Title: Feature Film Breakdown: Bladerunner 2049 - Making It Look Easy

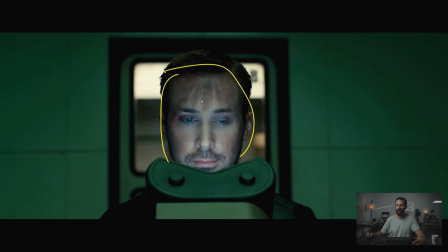740s
That's significantly darker. But man, and you can also feel there's a heavy, heavy grade on here, right? There's a lot of windowing to bring that up. And a lot of offset too, to lower everything around. So we go to the VFX bits.
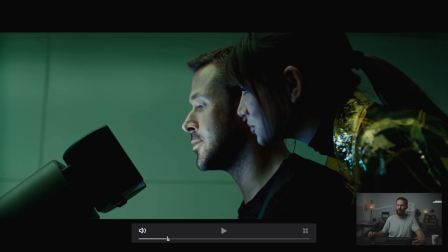756s
Why isn't that working? You see the same thing on her face. Again, look at how powerful that grade is. That window of the grade. Because it's really, really difficult. Like nigh impossible. To have that level of softness and that level of darkness.
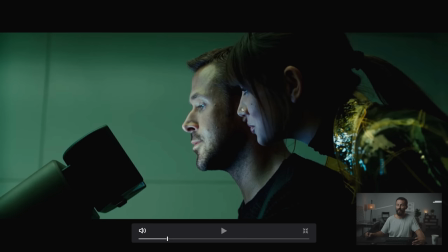775s
This feels cooked from the grade, but still you have to place the light in the right spot to be able to get that level of cookness. Her light is looking good too. Again, simple, no camera movement, no nothing, just plunk.
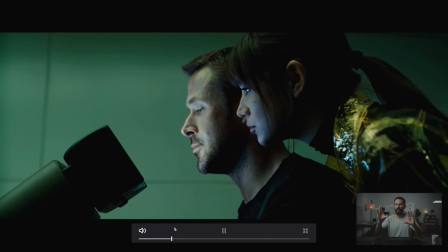789s
This is the best shot in the room. This is exactly what we need to see. We got the depth, the layers of those two together with the subject, the shit coming out of this machine.
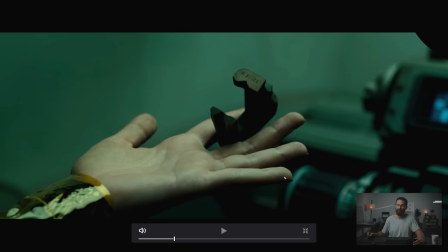799s
and horse. Okay, so this is one of those things where continuity does not matter. She sticks her hand out, puts the little pony on there, and now we've got the light coming this way over the top. Still the shadow to camera. So just ever so slightly change the angle, but we're still going to keep that toppy direction.
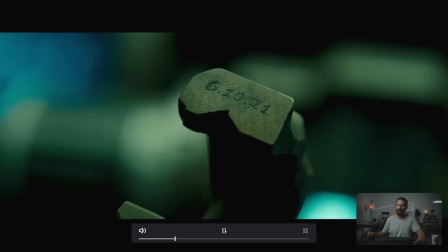820s
And we go in.
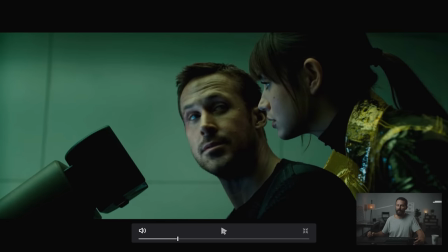824s
And still shadow. like this is something that you have to you got to walk this all the way through with the director
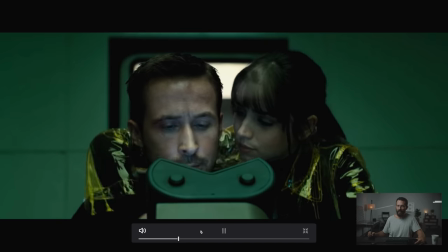832s
like okay we're going to stay on this side we want the action to play out this way he's got to look this side of the camera when you do this it's not just the
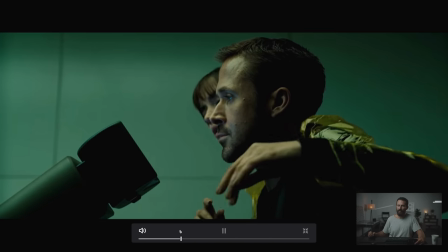839s
lighting it's communicating with everybody and and this is as boring as soon as you could
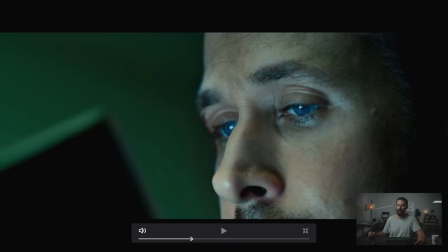845s
possibly get it's just a dude sitting there again even closer and
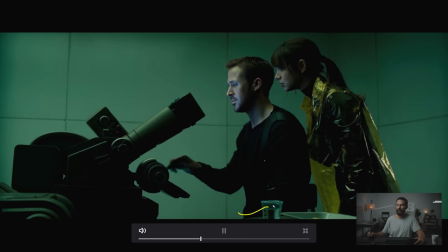852s
we're out wider staying same same ideas that we've been talking about even a little tiny bit of foreground there just to make it interesting and I think that's it all right that is going to do it for this little look I told you it was good I mean could you come up with a more boring scene than that to analyze from a cinematography point of view probably not right you couldn't have somebody doing less actual movement or less back and forth or less angles inside of a room but all of those decisions basically where to place the light relative to the talent and then where the camera goes those are the things that make the difference and if you can understand it here which is why i like looking at these basic scenes right it's like one thing to look at i don't know like a james bond film where you have all the flash and all the explosions and you can have different camera angles and you look at the action sequences that's important but the majority of the time the stuff that i am doing is trying to make something that's pretty boring look as interesting as it can and as compelling as it can and to get that polish in a boring scene if you can do that all you have to do is scale it up and it's not that difficult right especially as your career scales up what ends up happening is you work with people that are better and better at whatever scale you're working at so you take those same concepts and you don't have to know the name of the lights you don't have to know uh what kind of lift you're going to need or what kind of knuckle boom you're going to need you don't have to know any of that kind of stuff you just say this is the mood that i'm going to create these are the things that i know that I need in order to create that mood. Let's build it out. And you talk to the team around you. And this is the kind of instruction that you're giving to those around you so that they can do their job. You don't want to micromanage people, just like you don't want to be micromanaged. So you give them an option, you give them a little bit of leash, and you see what they come back with. And always working to this idea of, if I can knock off these core concepts, and if I can think in the framework, and I can knock off, this is going to be important because this will actually make a noticeable difference in the final image. I want to take care of that now, once you get those things ticked off, that frees you up on set to be looking for these little things that are going to add up to big differences in the final outcome. So again, if you want to see the entire breakdown, go to the Patreon page. If you want to see all of the back catalog and all of the future stuff that happens each and every week, you get a brand new breakdown. I appreciate it. Visit the link in the description and support the podcast and the YouTube. Okay.